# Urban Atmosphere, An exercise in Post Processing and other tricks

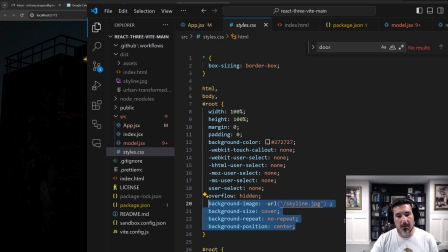Then what you're going to want to do is have a whole environment that you're going to put around it. That's a box of images instead of one background image. But for what I was doing, this one made sense.
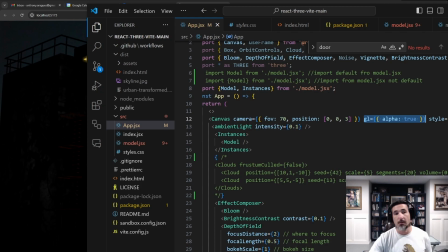GL alpha true, I think, is going to end up working out really well in a lot of blended web pages with 3D stuff, and 2D stuff maybe behind it, in front of it, etc. So now we're getting into the post-processing stuff that we did with Bloom and all that kind of stuff.
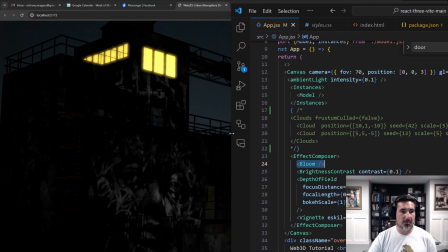And now Bloom is going to have a pretty dramatic impact. So I'm going to see if we can get them both on the same screen. I'm going to remove the bloom and save it,
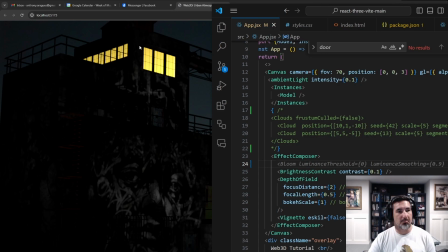and you can see immediately how it really added that blurry glare around it, but also that drone eye had a nice bloom on it. I'm going to go ahead and add that back in, and you can see that effect that it has.
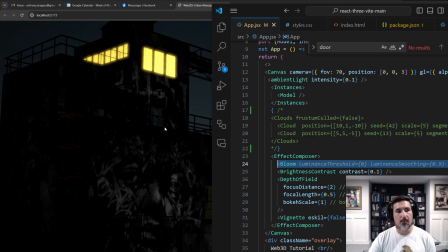Unfortunately, Three.js does not actually create light from emissions, but when you do the bloom, it kind of makes it look like it does. Brightness and contrast, I didn't think initially I wanted to do this, but I tried it from examples, and it does make a difference.
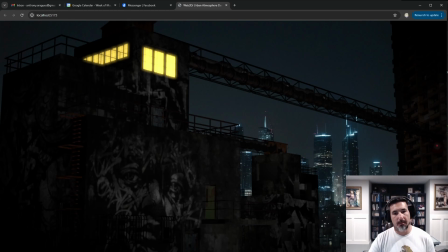When I want the dark scene look, modifying this slightly makes a difference in depth of field. So without the depth of field, everything just looks a little clearer. And that's not really something I wanted.
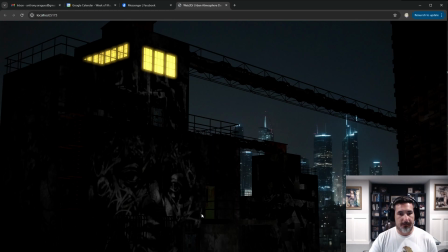I wanted this foreground to be pretty clear, and then I wanted to get fuzzier as you got into the background. So doing the depth of field allows for that, And I just didn't want some of these background things to have too much detail. You can see as we get to these bars back there, they definitely get fuzzier.
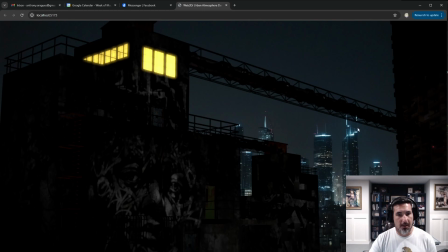And then, I'm really using those as a silhouette that you can kind of see through the cloud volumetric stuff. And then we've got vignette. And vignette is what darkens the borders. And I think for this dark scene, it really helps to zoom you in to the center of the screen.
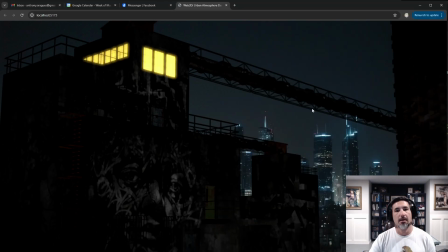I'll put the vignette back on. All right, and you can see it just darkens all the edges.
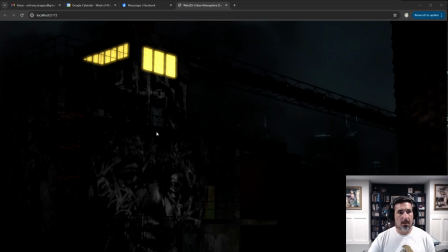So I'm going to put my clouds back in. And one of the reasons the clouds look this way is because I was able to add color. So you can add the black color and the red color, some interesting things,
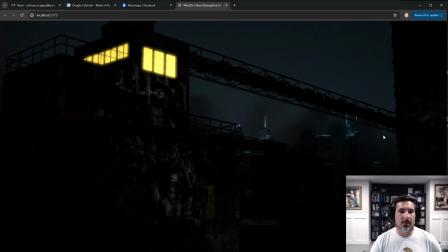and that helps it not look like you just put clouds in the middle, but it looks like it might be pollution or something,
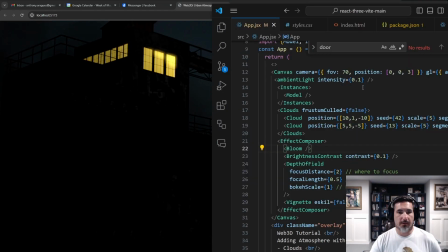which was the effect I was going for. Okay, next we've got the adjustments in the model file.
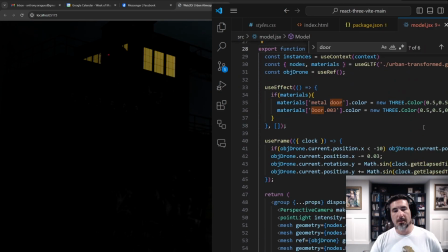So in the model file, this is the file that GLTF JSX creates.
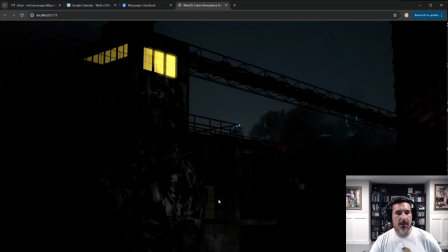And when I first brought it over, all these doors were just way too bright. They just popped out and it didn't blend in well with the building itself.
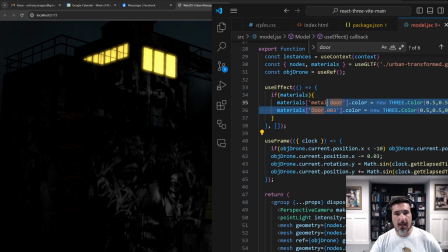What I needed to do for that is I just went in and added a color to the material. I modified the material that's packed in the GLB, updated the color to make it half as bright, and that seemed to do the trick.
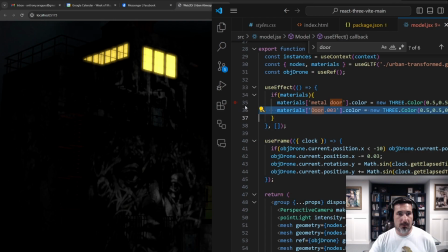So just to show the difference, you should be able to see the difference in the color between
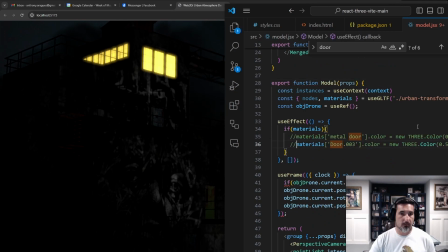now when it's darker. Quit messing with those. You can see the brightness difference between them.
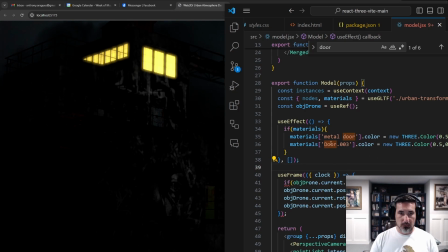Okay, now the drone. So it was really easy to quickly edit these materials.
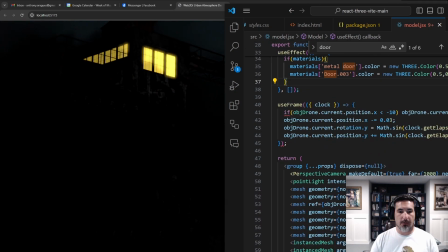But then what I want to do for the drone is to have it move and constantly, I'm only going to use one drone, and I want it to reset when it gets out of the camera view.
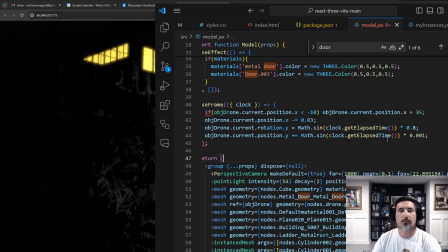In the use frame, I've got a condition on its position.